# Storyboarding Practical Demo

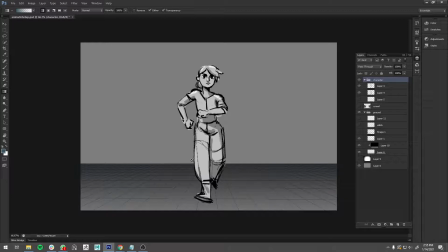[8:14]
And I just dragged a value so that when it's further away in space, it's darker, and when it's closer, it's brighter. And so you can see that kind of just further makes that floor feel a little bit more dimensional, where that sits back in space and this is forward in space. Okay.
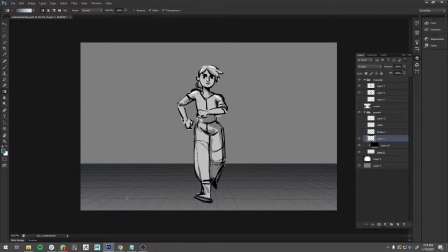[8:29]
Then I added a little context in terms of like adding a little bit more depth cues of making foreground, midground, background objects.
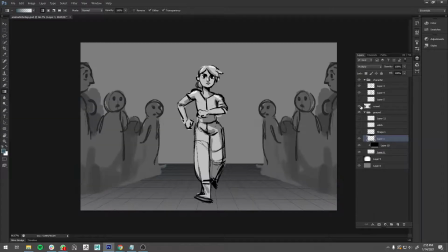[8:38]
So I added, in this case, I have this crowd, right? So you can feel they're in the background. I could do something else, like let's say I'm going to actually take this, duplicate this. I'm just going to grab like a single part of this. Like I'll grab this guy. This guy who looks really confused.
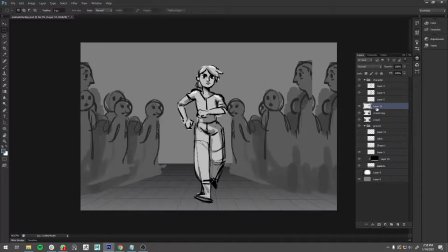[8:54]
What? So I'll just do Control Shift J. Okay, I'll just go ahead and erase some things. Okay. Oops, I was doing it from the wrong one. So I'll do it from this one, erase.
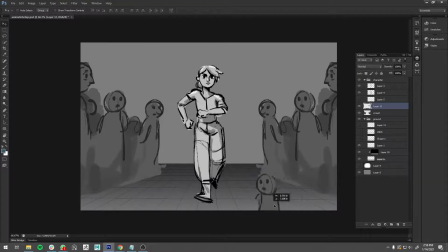[9:16]
Okay, so let's say this is going to be a guy in the foreground, like, yeah, she's going to be walking up towards. So I'm going to move him up higher, and I need to make him kind of distinct in like in the space-wise.
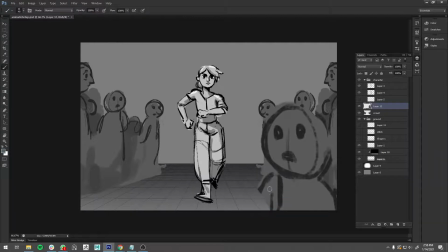[9:30]
And let's go ahead. I'll just quickly edit this so this doesn't look super terrible. I'm just going to grab a different brush. Brushes, things like that, exactly what your workflow is, they're not important, right? What's important is just using the program and the package to get the job done quickly.
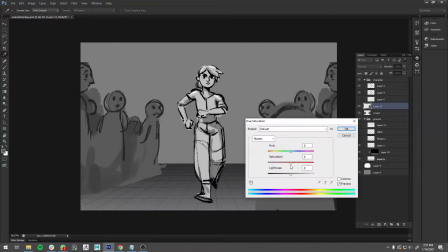[9:46]
So I'm just going to go ahead and do that. I'll set the values. I'll do Control U to change the hue and saturation.
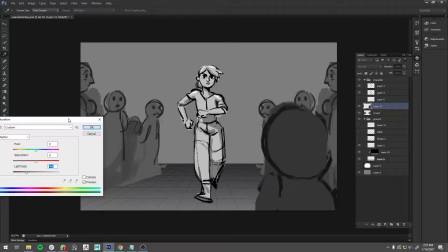[9:54]
Just to bring this darker a little bit. So I'm just kind of just trying to distinguish differences in space, right?
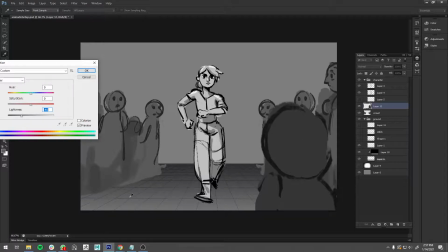[10:02]
So just value can really help me that. So this ground plane really helps, right? Because I can see where they're literally positioned, but also value. Just it doesn't necessarily have to be like lighter is closer, darker is further away, but just using value to make things look like they're clearly in separate areas.
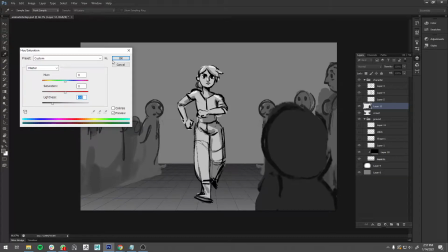[10:16]
So I'm just using this. Let's bring this down a little bit darker. Okay. I'll move this character off to the side a little bit.
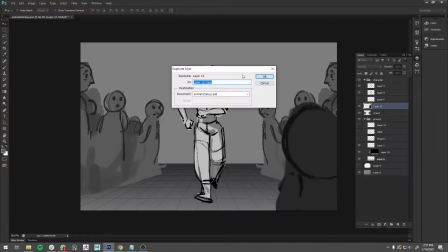[10:23]
And maybe I'll duplicate this. And I'll move one over here, right?
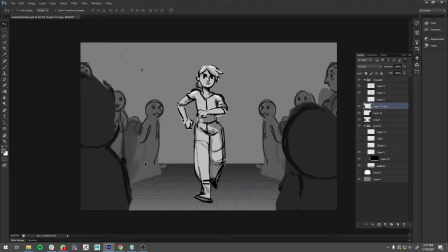[10:30]
So now I feel kind of like I have like foreground characters that she's walking towards, right? I could further do this with adding some depth of field, right? So what I might do is I might take these guys right here and I might go ahead and do filter blur, Gaussian blur, right? And so that's just going to make it feel like they're further back in space.
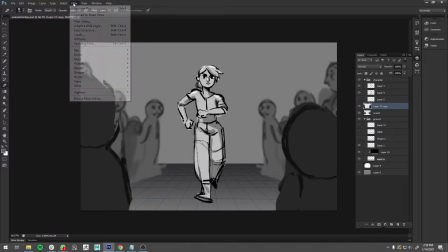[10:53]
And I can do the same thing with these guys. So I just grab them, go filter, blur, Gaussian blur. I'll just click Gaussian blur, right? So now it really feels like they're in different space depth planes, right? So because I made these guys blurred and these guys less blurred, right? They feel like they're in different spaces.
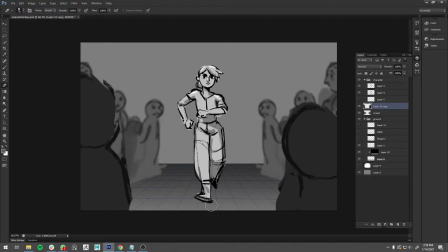[11:09]
And because she's the most in focus and everybody else is a little bit blurry, she also feels like she's in a different focal plane or different space. And I also like to add like a little gradient drop shadow, sometimes just show contact floor. And these are things that once you get used to them, they're really quick to do. Let's see what else.
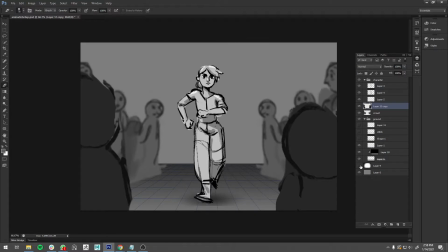[11:27]
And I also just added, this is more for a compositional sake, is I just added a vignette gradient, right? So I just did like a radial gradient. So I just grab gradient tool, radial gradient, and then I just drop that in on the background on top of a lot of elements.
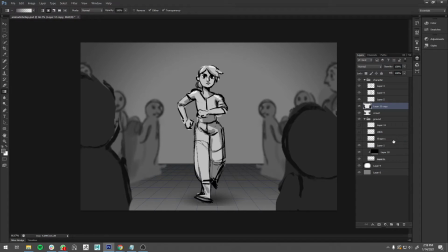[11:42]
And so that just kind of pulls our attention here. So you can see with all these value changes and these corrections
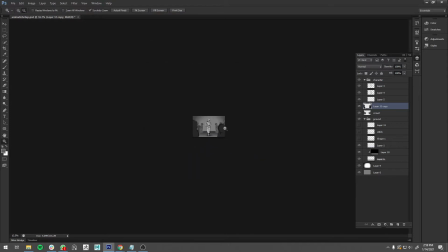[11:48]
that really when you look at this from far away, I know exactly what I'm supposed to be looking at, right?
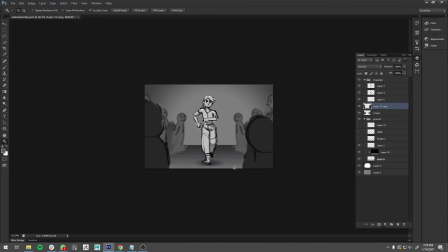[11:53]
And so that's that whole concept of creating storyboards that are easy to read.
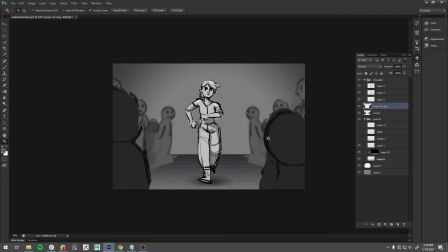[11:58]
I'm showing this to you. This does not mean this is what you guys have to do with storyboards. This is just to show you guys how you can kind of up your story level game to with digital art if you feel comfortable using something like Photoshop or another 3D painting program.